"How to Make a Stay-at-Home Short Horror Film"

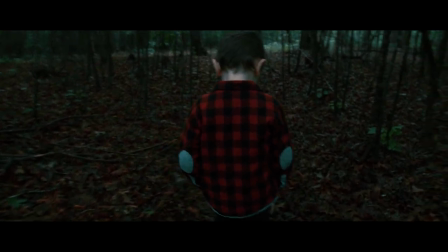4:06 I really wanted something that would stand out from the green and browns in the dark forest.
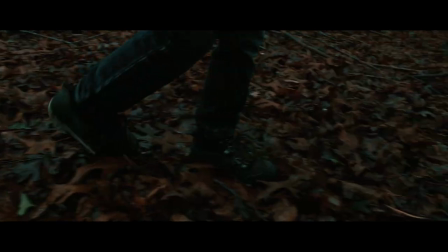4:12 So I put him in a red shirt so he would be able to stand out from the background a little bit.
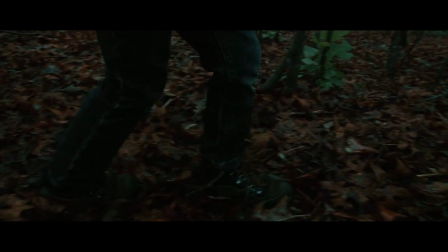4:17 And we just went out in the woods and started shooting.
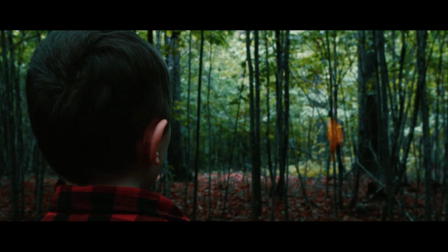4:19 Like I said, I didn't take any audio gear because I didn't intend on him doing any dialogue on screen. And I didn't take any lighting. So everything you see is natural lighting. I shot this with the Panasonic GH5,
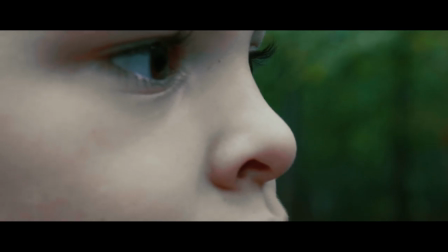4:34 the Metabone Speed Booster, and my Sigma 18-35 lens.
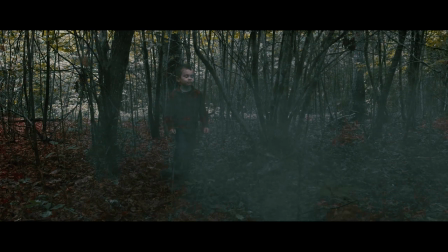4:40 And that was pretty much all the equipment that I used. I didn't use any sliders, no tripods.
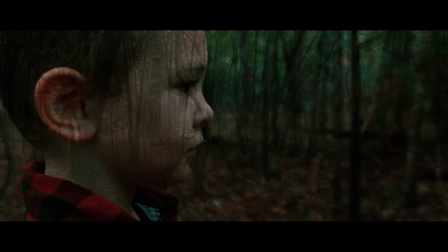4:46 Well, actually, I take that back. I did use a tripod on some of the VFX shots so I could get a clean plate.
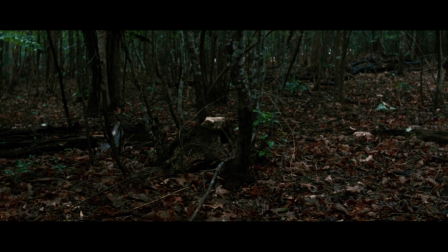4:53 And we'll talk about that a little bit later.
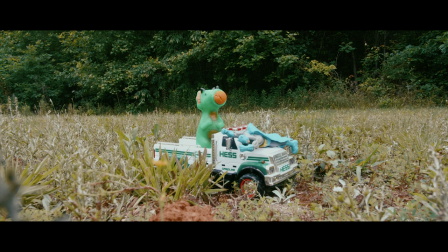4:56 So like I was saying, this first scene here was shot after the story somewhat developed as we went along with our shooting.
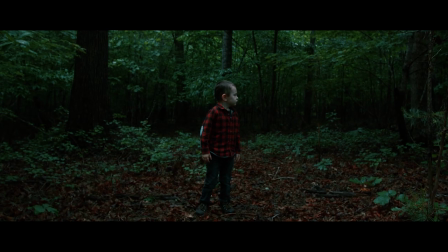5:04 I started off filming this scene right here of just my son standing still. And I got that shot first because I knew it was going to be a challenge to get him to listen to direction.
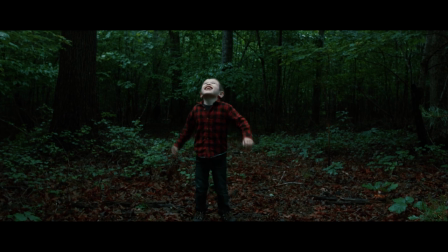5:17 He's a little bit of a wiggle worm and he won't be still. So I really wanted to just test him at first and just to see if I could get him to
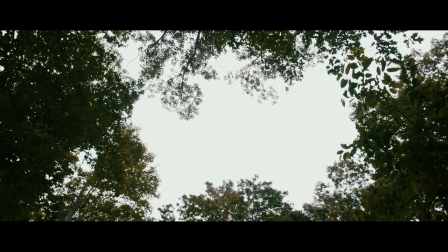5:25 look in one single direction for a long period of time and see what I could use with that.
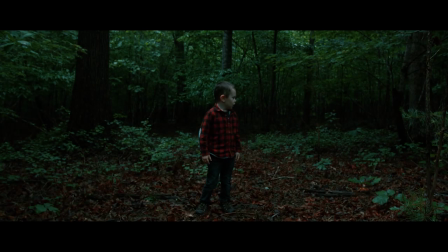5:31 So this is actually the first shot we got. And then I told him, after he was looking in one direction for a while, I told him to look up at the sky so we could get some sort of motion with him. And then I shot the sky shot looking up here. I then got some shots of him just walking around in the woods.
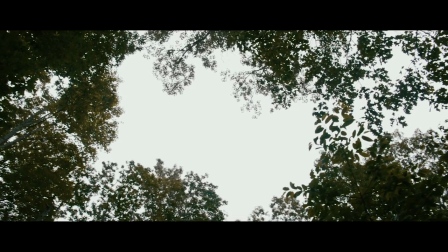5:50 I got him to circle around me right here in the woods.
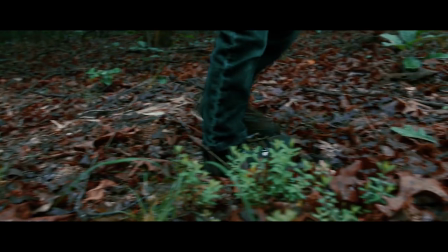5:54 I stood in place and just filmed him as he walked around me in circles for quite a long time until he was kind of tired of it.
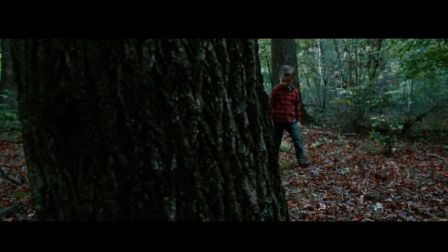6:00 That way I could make sure I got some, you know, some clean in-focus shots of that.
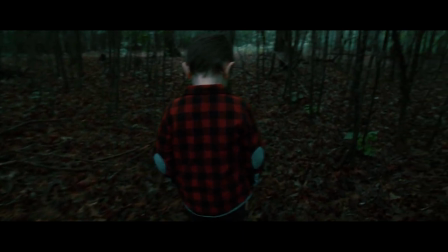6:05 And then we just walked around in the woods and just got him, you know, walking in different directions.
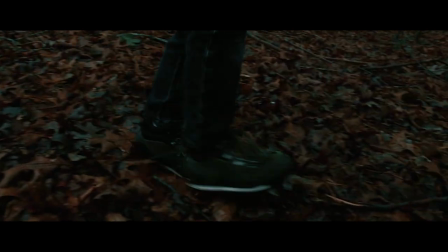6:10 Coming out, I got behind a tree and got some movement shots as he was walking through the woods.
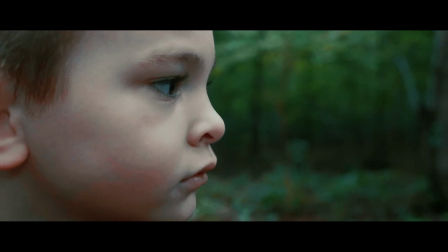6:16 And then here we got these close-up shots of him looking off in the distance.
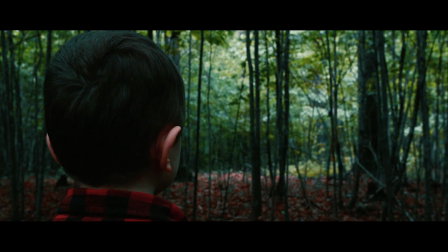6:21 And I told him, I was like, just pretend that there you saw something scary in the woods. Something's got your attention. And you just look like you're really scared. So I got that out of him.
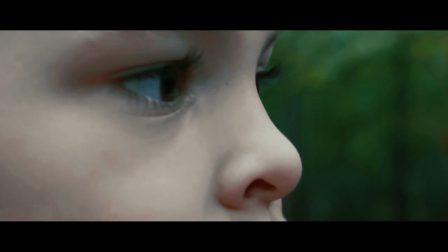6:33 And he did a really good job darting his eyes around and looking like he was really unsure about what he was seeing.
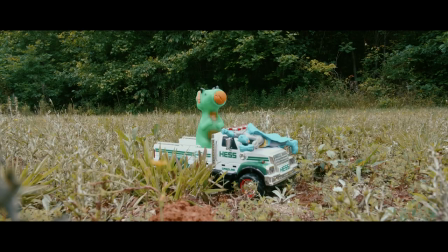6:38 But let's go back to this first shot. After I had kind of established in my mind what the story was going to be as we went along,
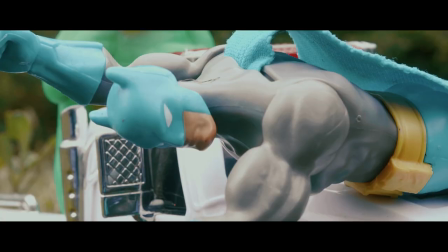6:46 I got some shots of these toys in the backyard to kind of set the stage that,
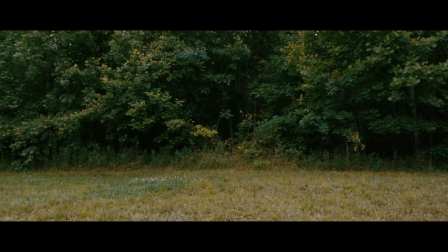6:52 you know, there was this young boy playing in his backyard, and I kind of zoom in to the woods here and it gets kind of creepy,
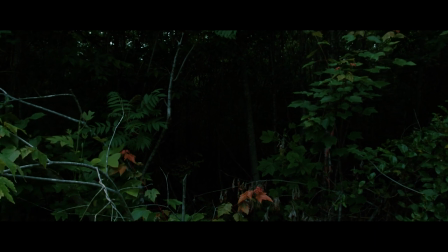6:59 and you get the idea that there was a little boy playing with his toys in the backyard and he's somehow wandered into this dark forest and gotten
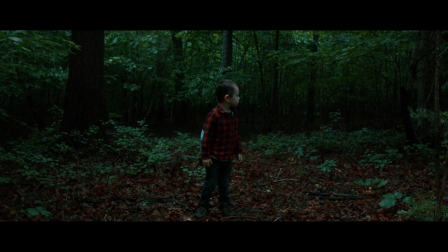7:10 lost. And that was basically the premise of the story. And like I said, I didn't film any audio during any of these shots. So every sound that you hear in this film was either placed in post,
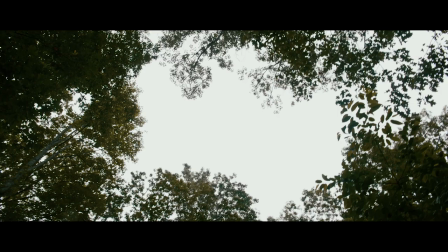7:24 recorded in the booth here at home, aka my closet.
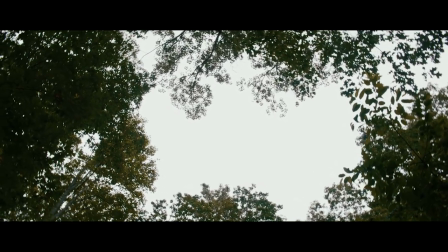7:29 And the voices you hear shouting for David at the beginning of the film are me
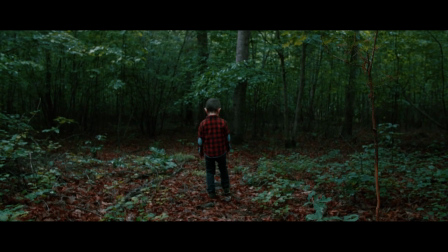7:34 and one of my oldest daughter's friends actually went in there and filmed the female voice that you hear.
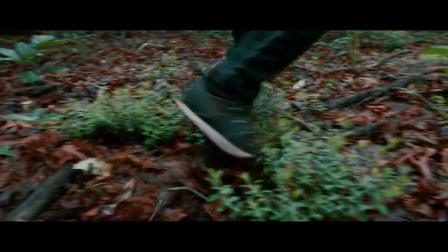7:42 So big thanks to her. She went into the booth here, my closet, and, you know,
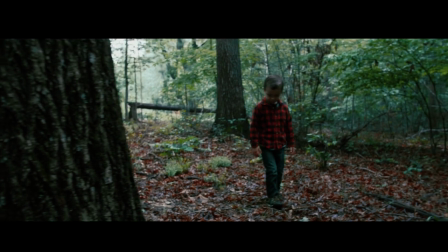7:47 shouted out David's name a little bit just to give the film some sort of premise and setup before everything got started.
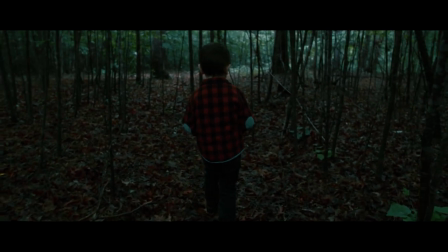7:53 So all of the woodland sounds you're hearing, the footsteps, all that stuff was added in post.
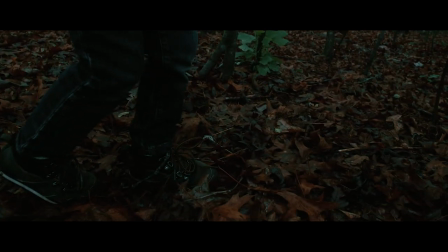8:00 So none of the sound effects you're hearing were actually captured on camera.
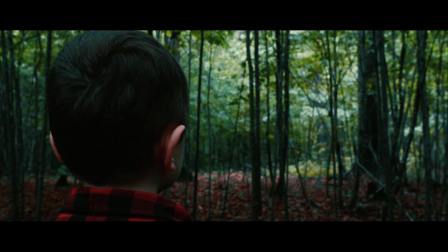8:05 And this shot right here where David finally sees whatever this presence is in the woods, the figure you see in the background is actually me.